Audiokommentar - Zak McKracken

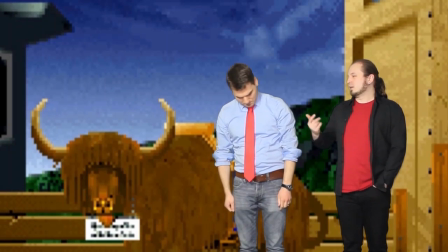Ich wusste nur, wir sollten dort den Wechsel machen, weil das eine gute Stelle ist, wo man sagen kann, ein Unterschied vom Original zur FM-Towns-Version ist halt, dass es diesen Raubkopierknast, also diesen Kopierschutz gibt es halt nicht in der FM-Towns-Version,
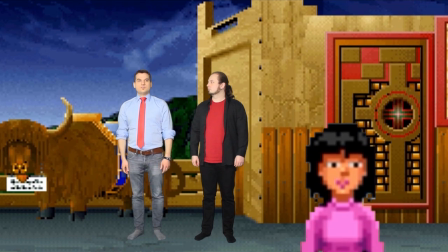deswegen gibt es auch den Raubkopierknast dort nicht. Und dieses schöne Bild.
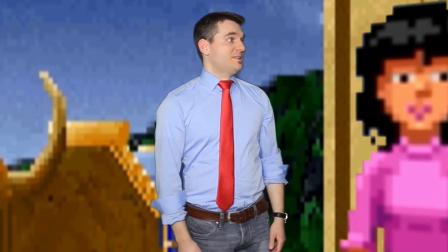Und das ist, Annie war auch so ein spontanes Ding, weil ich fand, Annie sah gar nicht so schlimm aus in der Version und du fandest die gleich so gruselig.
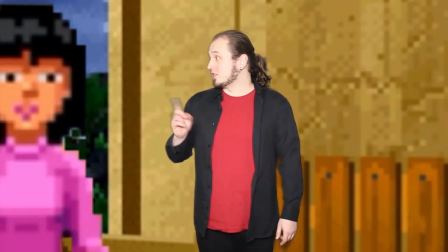Ich konnte es überhaupt nicht fassen.
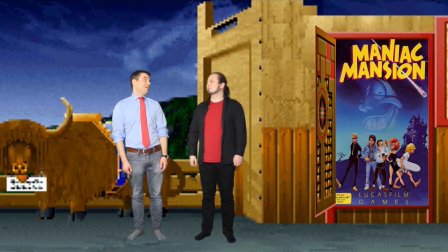Und dann brauchten wir irgendwie einen Weg, um in die FM-Towns-Version zu kommen. Und dann war es irgendwie so, ach, wir nehmen diese Kuh-Dose und keine Ahnung.
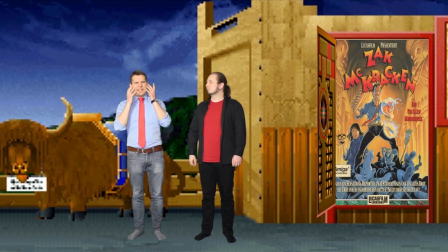Und das ist dann das Jack in Kathmandu. Und dann sind wir in Kathmandu. Ja, die Idee war, dass im Skript stand, dass du mit dem Finger schnippst.
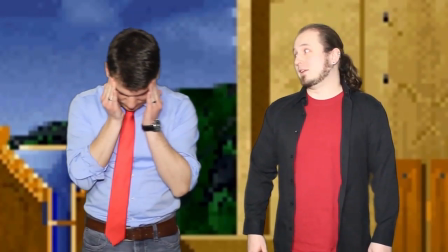Und dann sind wir in der FM-Towns-Version. Und dann haben wir irgendwie gesagt, Fingerschnipsen ist so ein bisschen abgedroschen. Ja, genau.
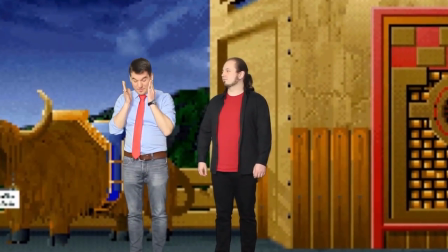Ob wir da nicht irgendwas Besseres anderes finden. Und dann haben wir ja mehr oder weniger nur bei dir in deinem YouTube-Zimmer eigentlich mal untersucht, was haben wir?
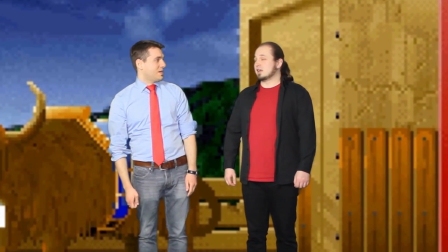Irgendein Amiga-Joystick oder sowas. Und das war auch ein bisschen abgedroschen. Und das mit der Q-Dose, das hattest du, glaube ich, eher als Gag gemeint.
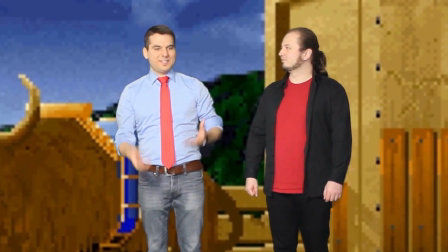Also die mir gezeigt hat, wir könnten ja die benutzen. Und ich fand es aber total genial. Und dann haben wir es einfach eingebaut.
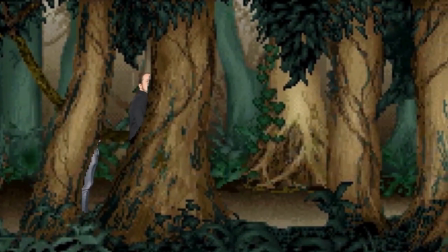Das ist das Schöne, wenn man sich diese Freiheiten lassen kann, auch die,
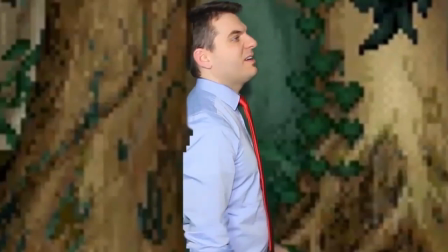wenn wir dann jetzt gleich im Tempel sind und du spielst am Ende die Lumen-Melodie, dass ich dir dann nochmal ein bisschen nachsinge.
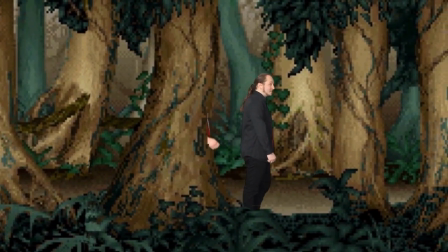Ja, das war auch nicht geplant. Ja, das habe ich einfach nur so aus Joke gemacht, aber dann beim Schnitt habe ich gemerkt, irgendwie passt das so schön.
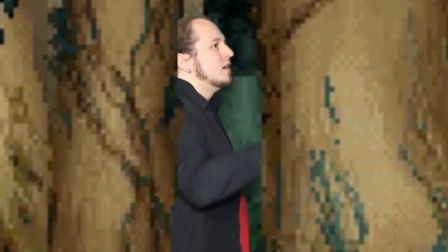Ich lasse es einfach ein bisschen länger, die Szene, und dann ist es halt mit drin. Und das funktioniert auch deshalb so gut, weil wir diese Melodie ja auch einfach schon so häufig verwendet haben.
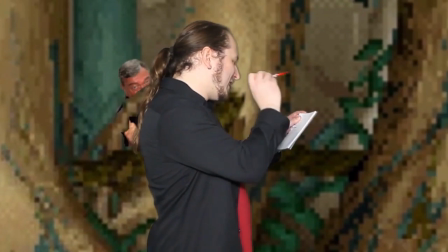Ja, nicht nur im Loom-Video. Ich glaube, bei Cool Spot verwendest du sie, kommt sie ja nochmal vor. Und bei Chaos Engine, wenn ich mich nicht täusche.
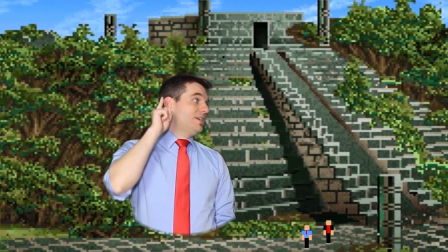Bei Cool Spot weiß ich gar nicht genau, ob ich mich da nicht einfach irgendwie auch mit dem Fingerschnippen oder sowas weggezaubert habe.
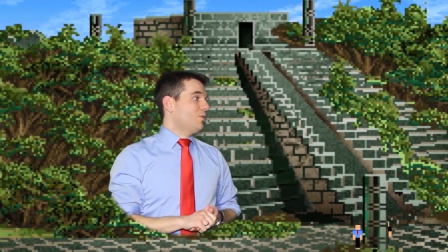Also bei diesem Chaos Engine, da bin ich mit der App gekommen.
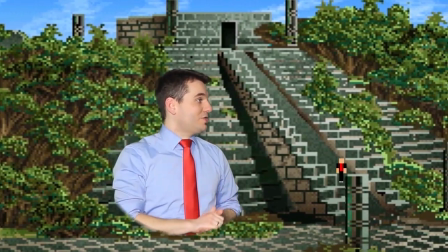Aber ich glaube, bei Cool Spot bist du nicht ganz am Anfang, wo du dann mit der Zahnbürste und dem Bademantel bei mir erscheinst.
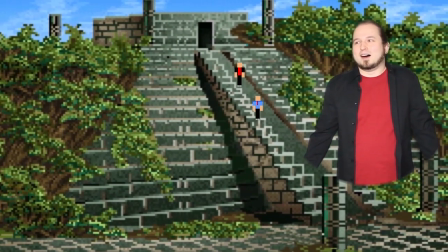Ich dachte, das wäre auch mit der Loom-Melodie gewesen. Ja, das war Fluffy. Da wurde ich von Fluffy herbeigezaubert.
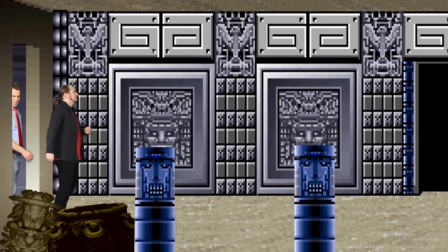Aber war das nicht auch mit der Loom-Melodie? Ist ja auch eigentlich nicht so wichtig. Das weiß ich nicht mehr. So Lauf-Animation.
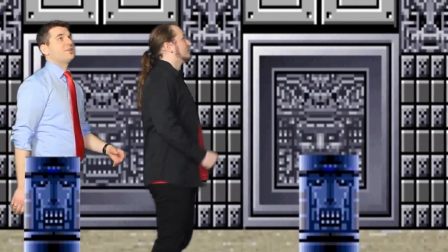Jedenfalls ist es, ja, deswegen ist es ja am Anfang auch so ein bisschen Krempel.
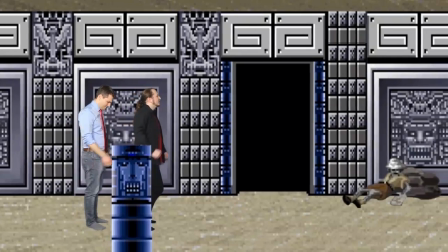Die beiden, dieser Topf und dieses gelbe links unten war, das war aus einem Super-Nintendo-Spiel.
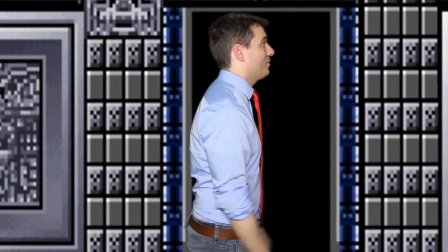Das sieht halt echt so albern aus. Aber wir durften die Füße nicht wirklich bewegen, weil sonst die Dielen geknarzt hätten.
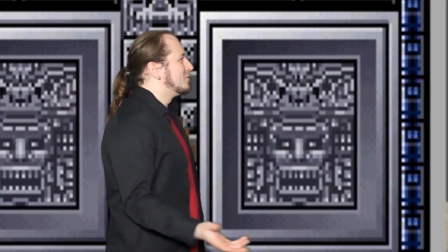Und das ist jetzt einfach aus verschiedenen Spielen.
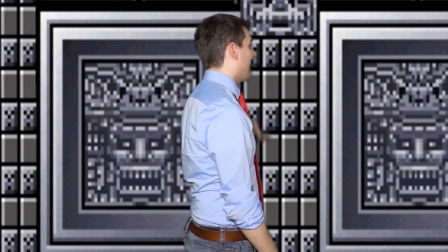Das eine war aus einem Super-Nintendo-Spiel namens, ich vergesse nicht, Nightmare Busters oder sowas heißt das.
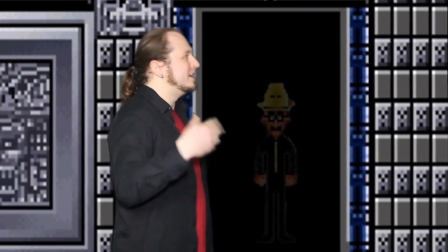Hier Indy, natürlich ist Indiana Jones, der tote Stern hat, der da rumliegt. Da bin ich jetzt stehen geblieben, du läufst weiter und gleich laufe ich aber trotzdem wieder direkt hinter dir.
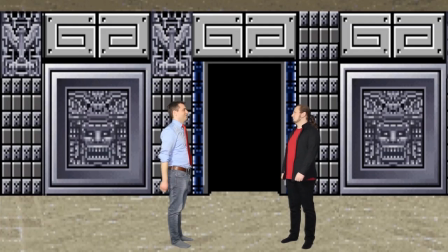Wobei, ich habe extra ein bisschen Abstand jetzt eingebaut. Also ursprünglich bist du mir da deutlich näher. Auch hier, da stehen wir eigentlich direkt nebeneinander und hier habe ich quasi die Szene ein bisschen aufgeteilt, dass wir hier weiter auseinander stehen,
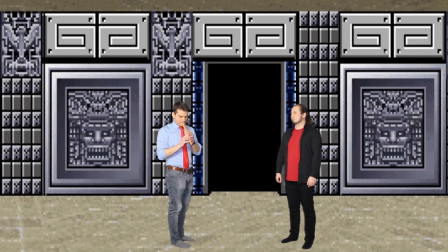weil ich glaube, was da war bei dieser Nahaufnahme, hattest du dann aufgehört, die Beine zu bewegen, sodass es dann halt doof aussah, wenn der Hintergrund weitergelaufen wäre. Und deswegen musste ich quasi irgendwie was finden, dass du da stehen bleibst und erst später dann wieder ansetzt zu laufen.
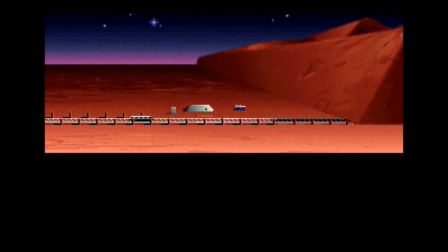Okay, verstehe. Ach, und der Mars. Den Mars finde ich aber trotzdem sehr hübsch und der Himmel hier erinnert mich immer ein bisschen an Loom.
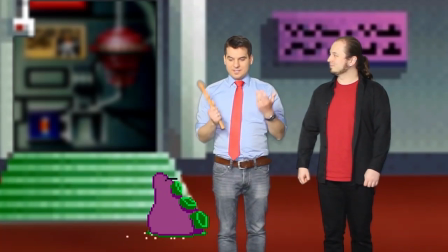Ich weiß aber nicht, ist da der Abend Himmel am Mars nicht grün? Ich weiß es nicht. Das ist ein komplett gebautes Bild.
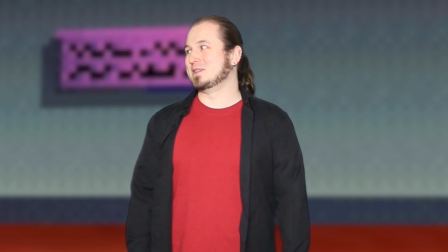Das kommt im Spiel so übrigens nicht vor. Auch das Tentakel nicht. Nein, nicht.
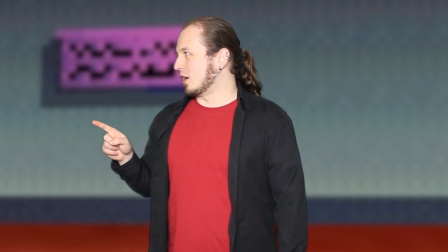Aber der Mars, ich habe mich quasi einfach verschiedene Assets vom Mars einfach benutzt und daraus ein eigenes Bild gebaut, weil ich fand, das gibt einfach so viele schöne kleine Dinge auf dem Mars, aber die sind halt nie in einem Bild zusammen. Wie diese Baracke hier, die Marsbahn, dann diese Statue, die Pyramide.
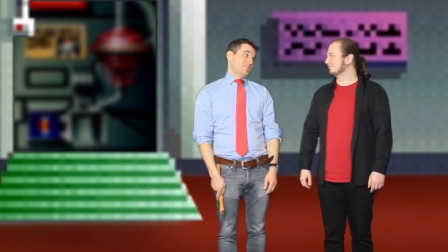Ich wollte das gerne irgendwie alles auf einen Blick haben, weil ich finde, der Mars ist so eines der Highlights im Spiel, so optisch.
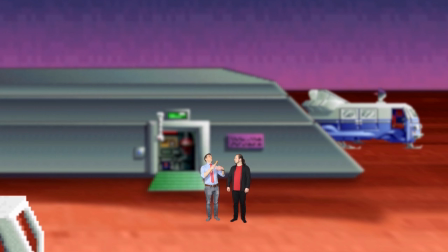Leider eines der Lowlights im Spiel, so rein Gameplay-mäßig, weil du halt plötzlich hier diese zwei anderen Figuren bekommst.
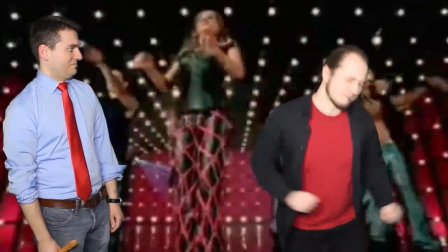Hier Melissa und Leslie. Genau, die beiden Figuren, die wirklich null Persönlichkeit haben.
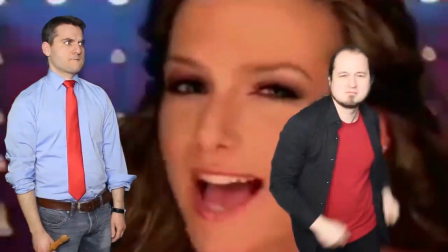Nicht so wie Jeanette Biedermann.